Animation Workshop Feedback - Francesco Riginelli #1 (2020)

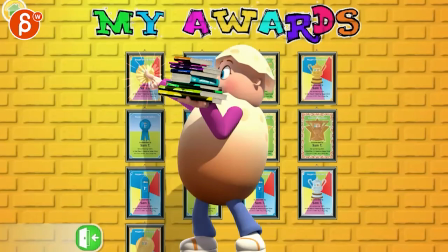[4:13]
The tricky thing is that all of this is obscuring the face and it's obscuring this. So personally, in terms of a bigger change, I would have that.
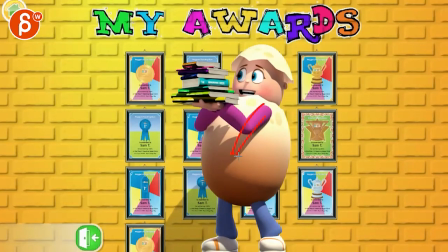[4:20]
And as it tries to balance all this, actually go down with the book or with the books, right?
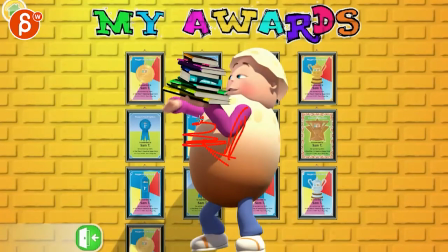[4:26]
So that arm is down here, books are here, so that we see the face.
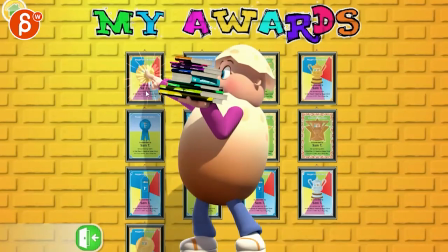[4:31]
And again, we see the arm moving over to point at this. So otherwise it's just all a bit lost.
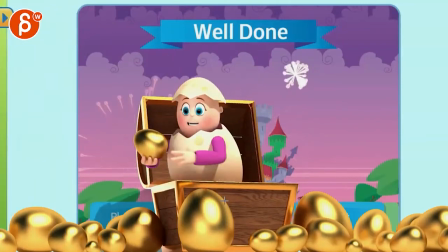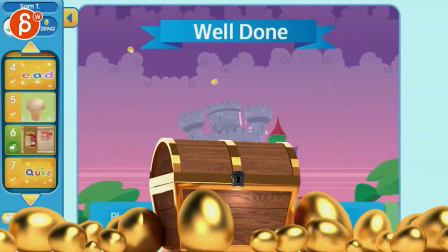[4:42]
This is fairly complex and pretty cool. I like this. It's not. Go through here, you have all your
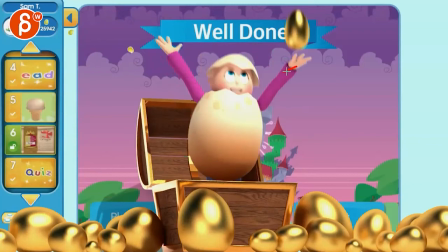[4:49]
nice throw with pretty good spacing, even though this gets a bit big from here to here and then kind of slow or small.
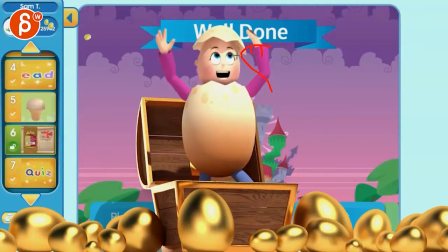[4:58]
I will probably overshoot a bit more and get that into a bigger arc. Still trying not to cover the face, but little thing on that.
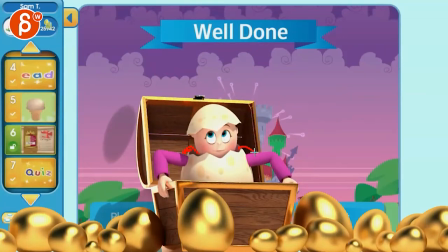[5:05]
Again, this is just the issue of not shoulders, right? This would go up in terms of shoulders, would be a different pose, but can't really do that.
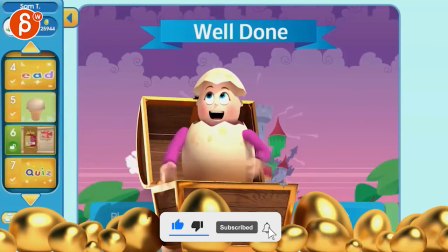[5:14]
This is one of those where I'll be careful in terms of your arcs.
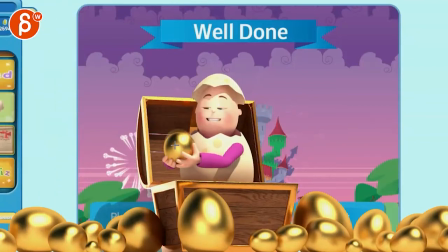[5:18]
It's not too bad though. I think it pushed those arcs a tiny bit more, but I like that. I like that you have that drag on the head.
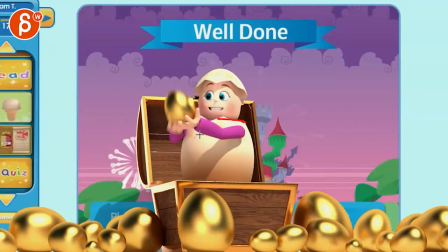[5:25]
I think that's pretty cool. You could potentially, I personally would leave this here so that on this frame, body is here, but it brought down the arms first.
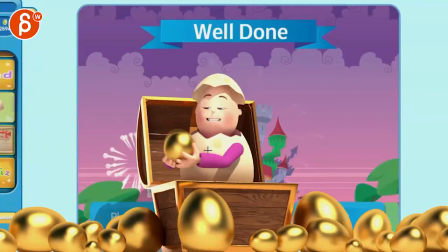[5:33]
Then on that frame, you would have the body go down and then the head at the end.
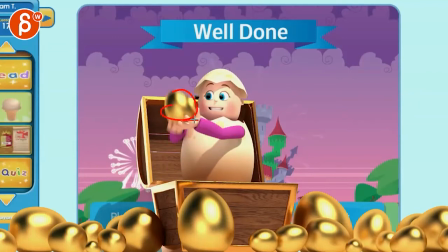[5:39]
Just a bit more of a, that egg would not bring down the body, would bring down the arms first and then come down like that.
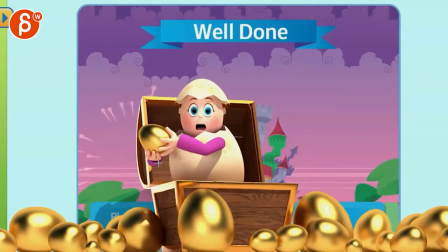[5:48]
But still pretty cute. Again, detail things. I don't know if you have time for this, but like this kind of pops out. I would ease out of that a bit more and you would kind of change the finger pose before the arm moves.
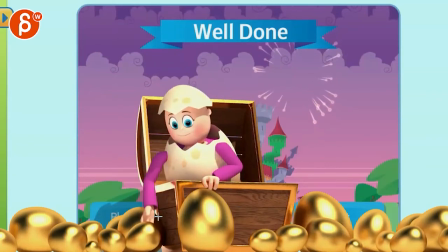[6:00]
That's cool though. I like how softly you bring it down. I think that's a really nice touch. This goes a bit to arc stuff again, where it's a bit flat.
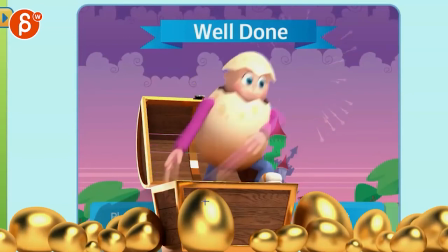[6:08]
You can kind of be a bit more elegant with those arcs there. This one's tricky because
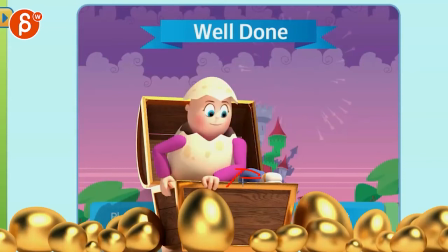[6:18]
it just feels like really over-exaggerated breaking here, that rig though. But I see that, I know you have to get out with the foot, but again, detail stuff, I would probably keep the foot like this so you can see the black here so that when you push,
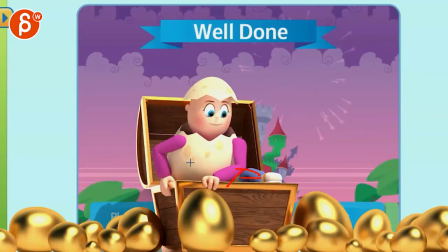[6:30]
then it flattens the shoe. So it's not so dead here, nothing is moving. And potentially before you jump, find a frame. It's tricky because then it's going to coincide with the foot, but where I would lean in with this more and then move the head up so that there's a bit more of a
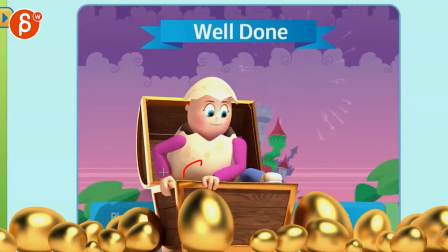[6:46]
moving over versus just magically popping out. There's not that much force in those arms to really push that guy out here.
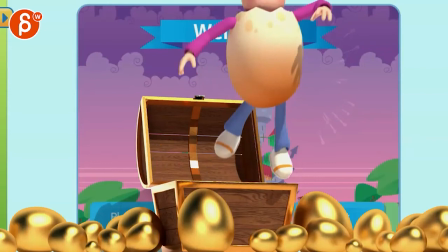[6:53]
Just so there would be a bit more of a lean of the head coming out. Just trajectory-wise, be careful.
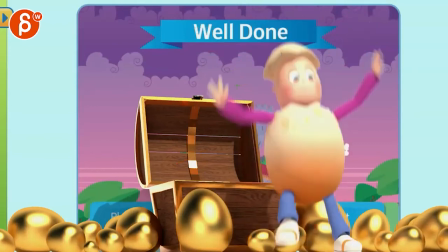[6:59]
It feels like it goes this way and then goes up this way. Just watch out so that arc works a bit better.
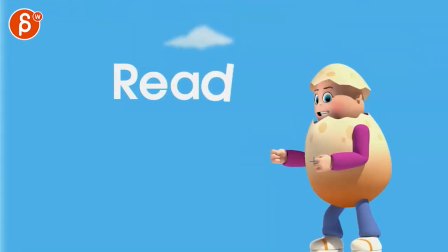[7:05]
That's all pretty cute. I like that. It's a nice arc in there. So watch out. We're getting a bit aligned here. Maybe you're bringing that arm a bit lower. A nicer contrast.
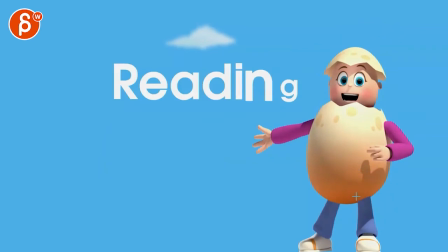[7:19]
That's pretty cute. Again, I would probably not cover the face. And find an arc where you can go up and maybe then do the wave there.
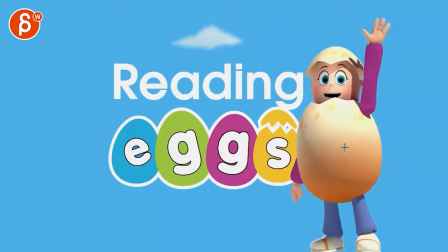[7:27]
And just be a bit more just cleaner in terms of what we're presenting.
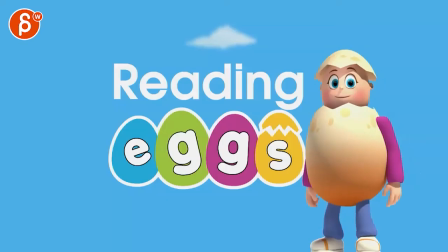[7:33]
Because he's still talking. It's cute though. And then watch out again, the animation kind of ends at the end and nothing's moving over those couple of frames. So keep going with the keep alive on that arm and the body. Alrighty. Good stuff though. Thank you. All right. There's an email. You can sign up. You can start whenever you want. You can submit whenever you want. You get 16 submissions. Either way, a like and subscribe would be awesome. All right. Thank you.